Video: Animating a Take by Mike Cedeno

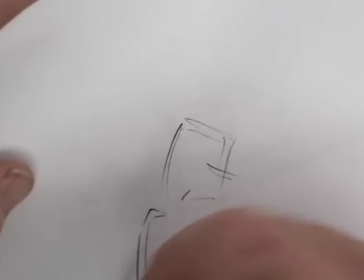(9:10)
So, the hands will come up later. Shoulders first.
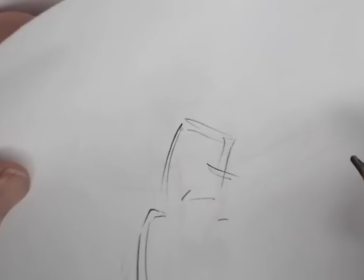(9:16)
Like I said, the extremes are going to be two different things. The head is coming down.
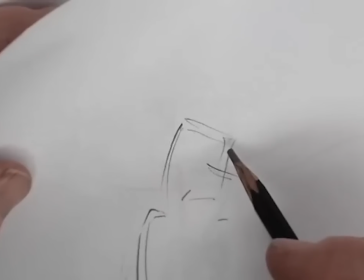(9:22)
This is actually a breakdown. I'm thinking that because they're going to push it probably a little bit more.
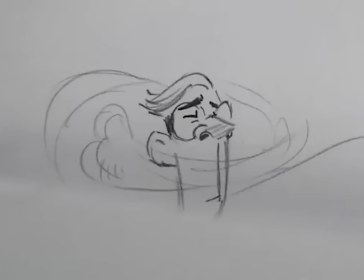(9:27)
And the hair, see that little point right here? His tip of his hair?
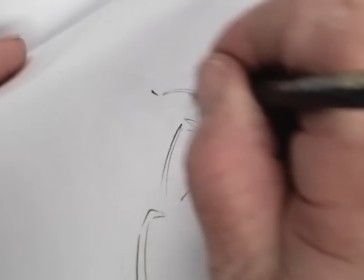(9:33)
That's going to stay where it is. Because he's moving quicker than his own head or his hair.
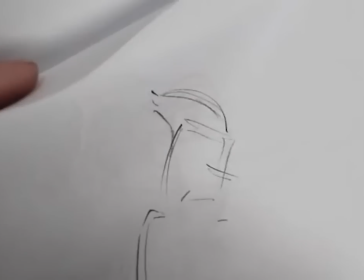(9:40)
So this comes down like this. See how it follows through this way?
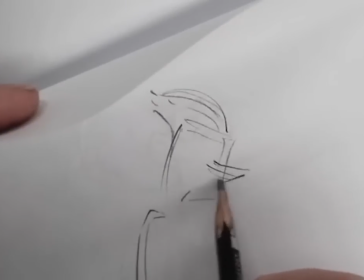(9:44)
And then his nose is actually going to arc like this way.
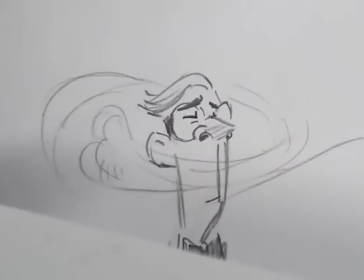(9:53)
Arc this way. And then I'm thinking about like how I want to see his mouth from here.
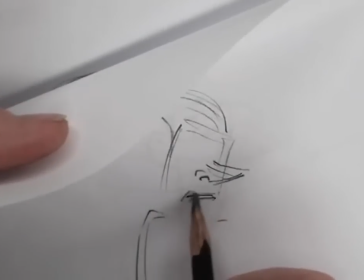(10:00)
I want to see it like almost maintain in the same place because things meet up when they're animating.
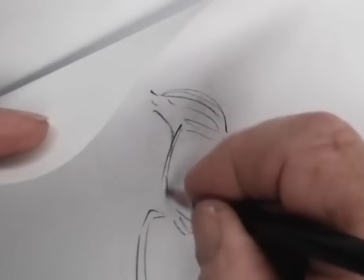(10:11)
Chin's going to like double up. And think about the volume too.
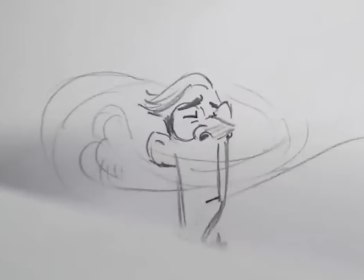(10:16)
See how the volume of the cheek is going to be there in the chin, even though he hardly has a chin.
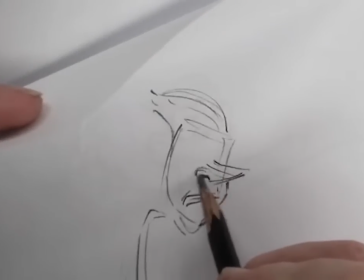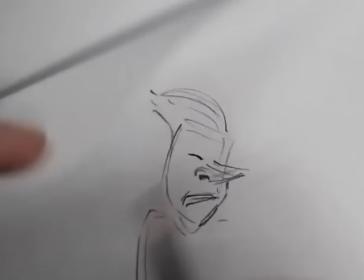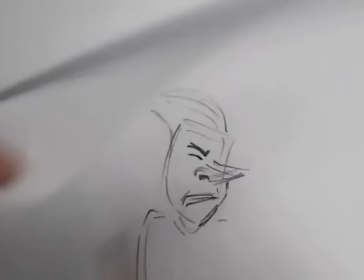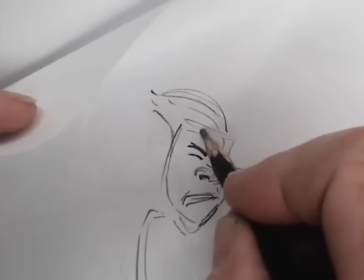(10:37)
And you know what? I might even float the glasses
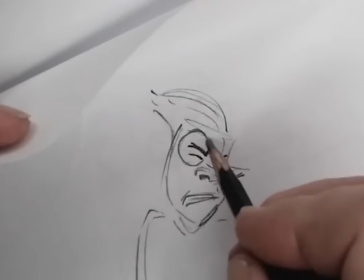(10:44)
off of his nose. Give it a little reality to it.
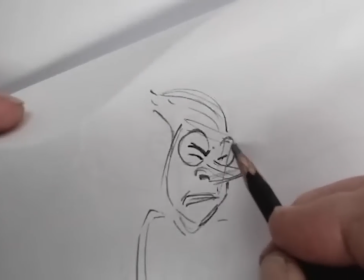(10:49)
His glasses are way up here. Same with his, that would happen with his hair.
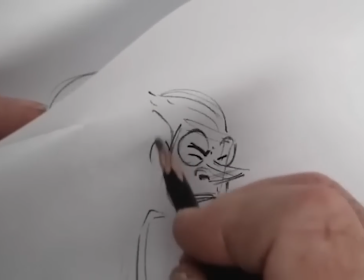(10:55)
And his ears, everything would be left behind.
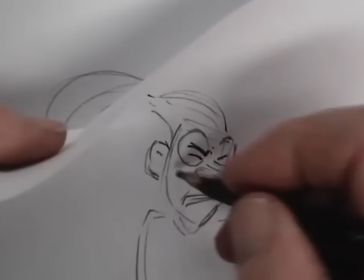(11:01)
What the initiative is what guides the animation.
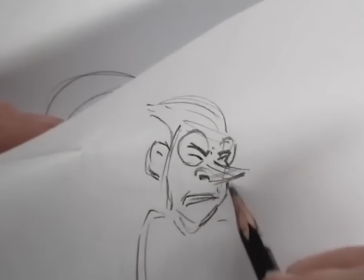(11:11)
So a little squash and stretch on the cheeks.
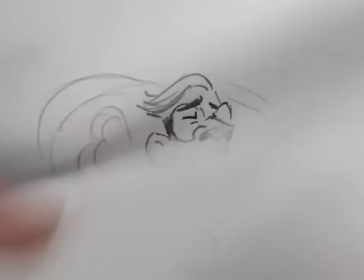(11:18)
His bow tie going at the angle. Leaving it behind too.
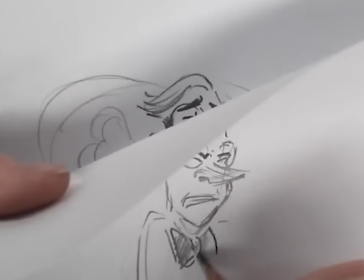(11:25)
See, the more you leave behind, the more force comes out of what you're leaving it with.
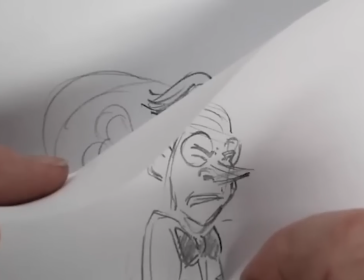(11:33)
So it comes from there to there. Boom. His shoulders are coming up.
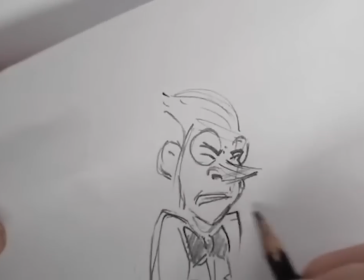(11:39)
I don't want to make them identical. I kind of want to bring this one up, maybe this one as an angle this way a little bit more.
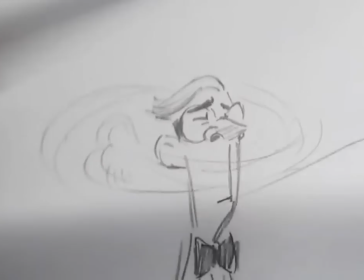(11:46)
I don't want them so uniform.
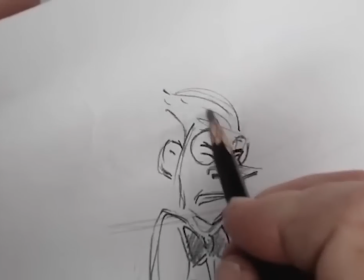(11:51)
And that's what offsets his hair coming in from this way.
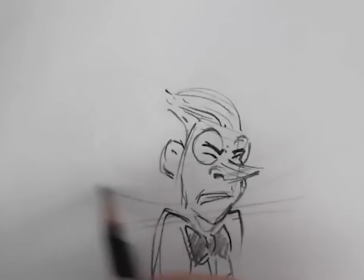(11:58)
So more of the waft comes through like this.
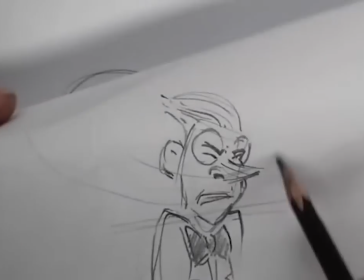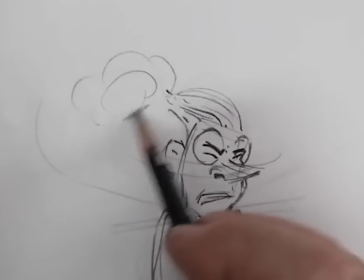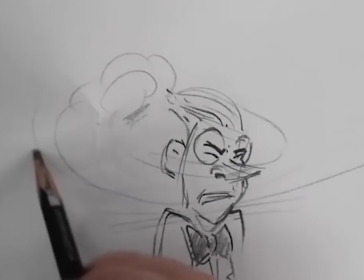(12:10)
Kimchi, or what do they call it? Walk into somebody's house and they have that refrigerator full of dead fish.
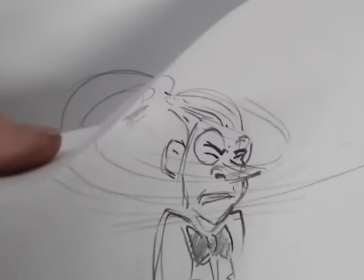(12:21)
But it's very good for you.
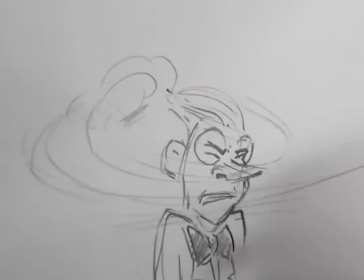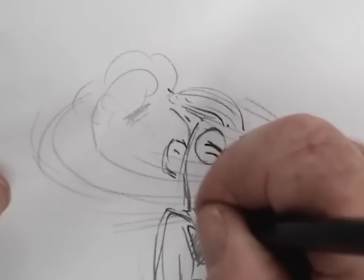(12:28)
Professor Sturgeon. Oh,
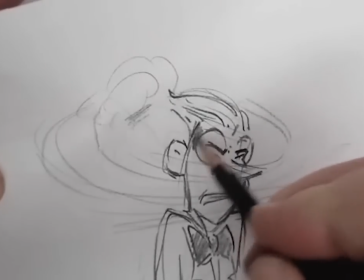(12:38)
I'm never coming over here again. Not for Halloween.
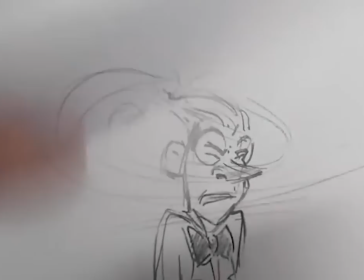(12:44)
Nor for tea and crumpets. For God's sake.
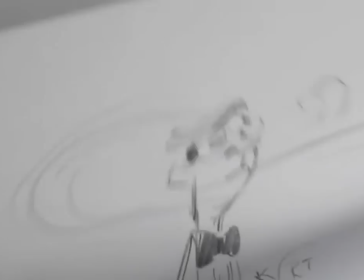(12:49)
Say, oh, so this would be paused. This would be like, I would be on this pose, maybe even like,
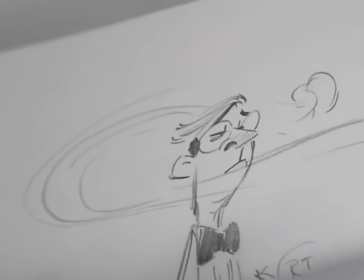(13:01)
I don't know, 41
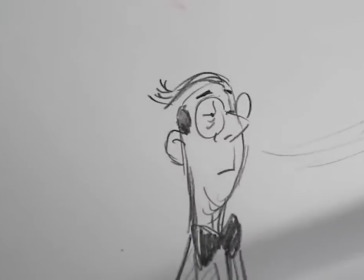(13:05)
even. It's like, boom, take the time to go, you know. So be dropping down, drop down.
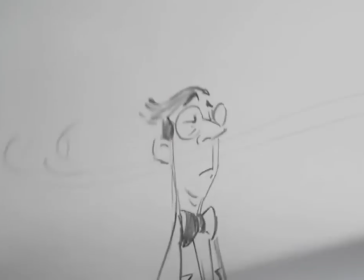(13:13)
This might be like 124.